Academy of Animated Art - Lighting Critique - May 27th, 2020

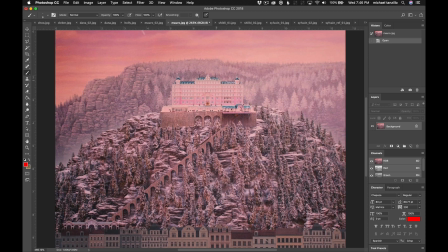11:54 We've got some aerial perspective, atmospheric fall off, atmospheric scatter of the darker colors up front and then falling back into space there. But I love the whimsy of it. I love the symmetrical design from left to right, but also it's not balanced.
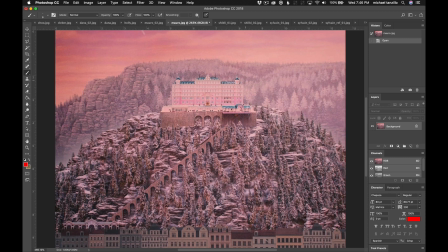12:08 Like if it was perfectly balanced, this would be kind of here in the middle. And I know we're kind of following this up the track a little bit, but it's not a perfectly balanced. So you know like something's a little bit whimsical. It's just a really, really fun design. Thank you so much for sharing. These are great. I love talking about these.
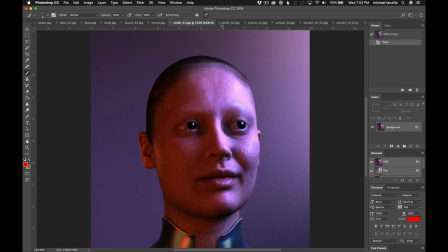12:30 Okay, and moving on, we've got Shibley here with a couple posts.
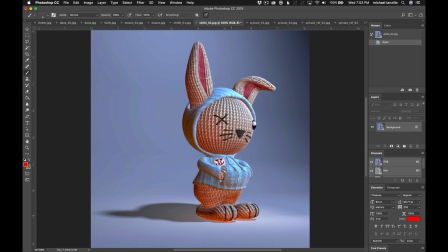12:35 So with this one, the thing I was talking about in the comments was just like this amount of glow up underneath the feet. I'm not quite sure where that's coming from. Um, cause it doesn't, it doesn't really connect to the space. We've got this very cool surrounding and like cool blue tones.
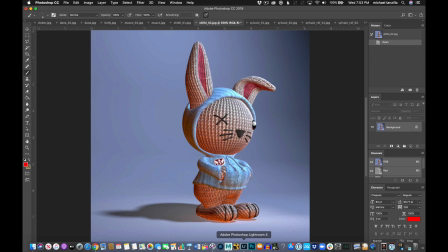12:50 So having this very saturated red light coming up from underneath, I'm not quite sure how to balance that. So, uh, I was just hoping that it's also like getting a little bit too filled in overall. So I just kind of want to see where we are with just the key light and maybe just like the sky light or fill light without without any of these
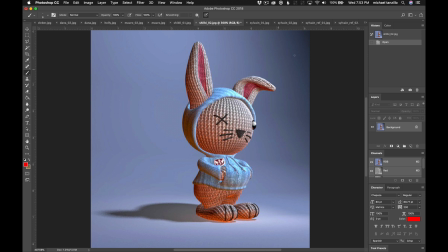13:08 secondary lights coming in because i think i think the overall shaping might be in a better spot without it because um yeah it's
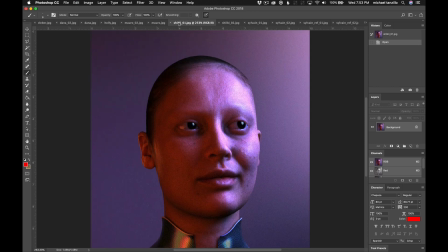13:14 just it's just throwing off our read a little bit and then on this one i think this is looking really good i think that you've got a nice gradient going on the background um this specular highlight is getting a little bit too bright these eyes if we can um uh adjust the materials
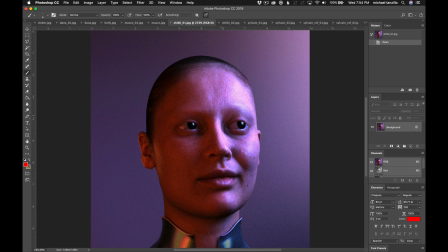13:33 on the eyes because right now they're just like black marbles like they're super duper black and we're not seeing any separation between the iris and the pupil um i would work on that and then uh just watch out for this little extra i would just take out that specular highlight there um
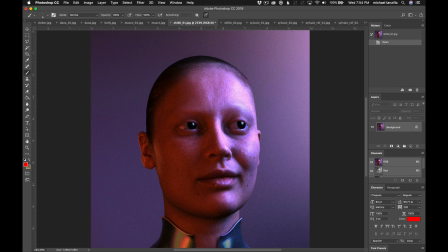13:50 and love the specularity on the lips think that's working really well getting some good bump on the skin um i really like that you're getting this kind of kick light in here um i think that's working well I would also just like to see a little bit more bounce up underneath the chin
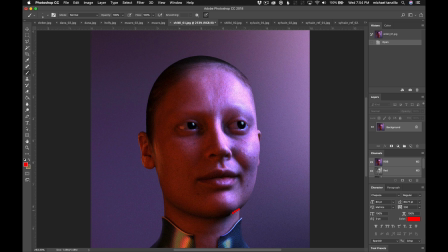14:06 just to kind of, because it's getting a little bit dark under there. Just a little bit to fill that in.
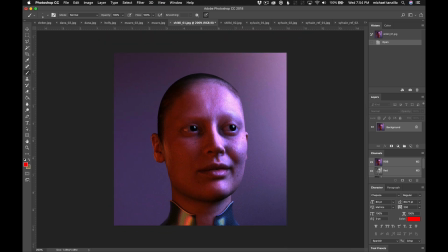14:12 But overall, I think that's looking pretty well. Look at the framing on this. Yeah, I guess it's working. Her ears always feel like super small to me. I don't know what that is. But yeah, I don't know.
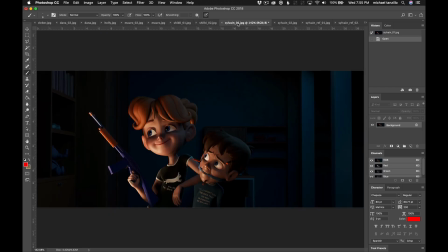14:22 Nothing can change about that. But that's just my thought. Okay, so Sylvain, we've got a couple images from your animation.
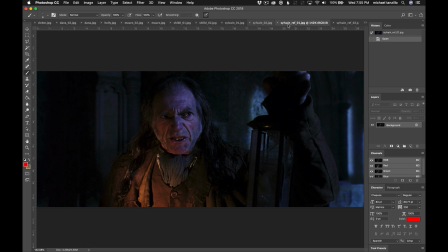14:29 And just looking through all your different reference, there's a couple things that are really standing out. Number one is just super soft light.
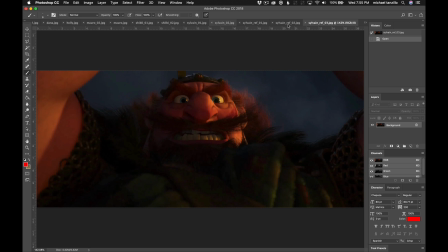14:36 Not a lot of hard shadows, lots of softness, lots of just like an overall glow as opposed to like feeling like there's a hard light like this one.
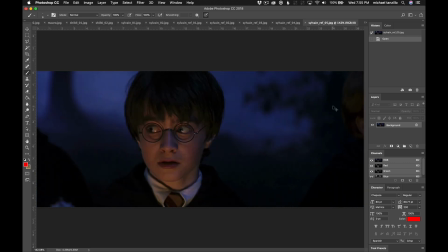14:45 And then the other is just like balancing between these warm and cool values. So cool background, warm character.
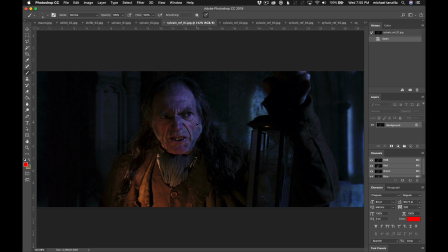14:53 Let's go back here. So like, again, warmth against the cool, warmth against the cool, warmth against the cool.
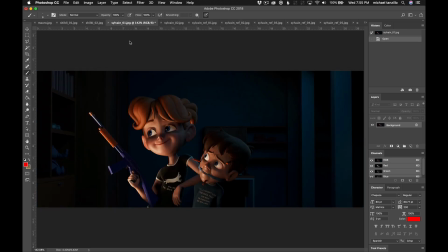14:59 So really kind of hitting on those two points. So looking back at yours, the lighting is a little bit more harsh. You're getting this warm versus cool thing, but the lighting itself on the characters is a little bit, it feels like the radius of the light is a little bit small.
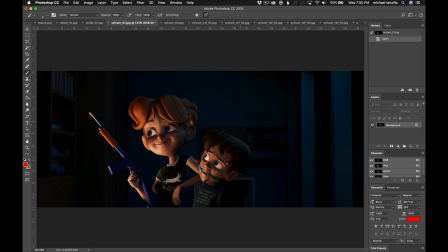15:15 The specularity is pretty high. You've seen down in there. I've seen some very crisp shadows on these darts. So I would just kind of work on softening that overall and really allowing the warmth of this light to just kind of feel more glowy than a direct, like, heart.
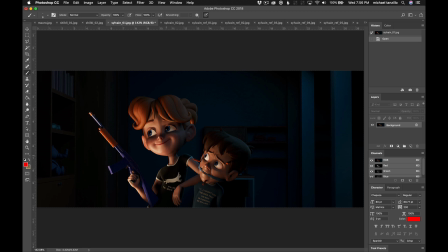15:35 Like, it looks like they're standing right next to, like, the headlamp of a car. It feels very bright. For these eye dings, I would still put them up top. I know it's not exactly intuitive to the space, but I would just kind of get those to line up a little bit in that same, like, 2 o'clock position.
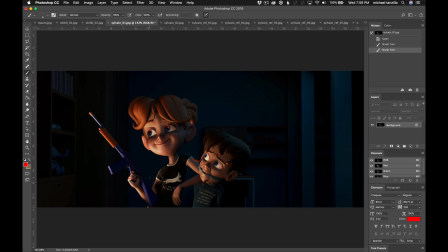15:53 Anything coming from underneath, it just feels a little bit off.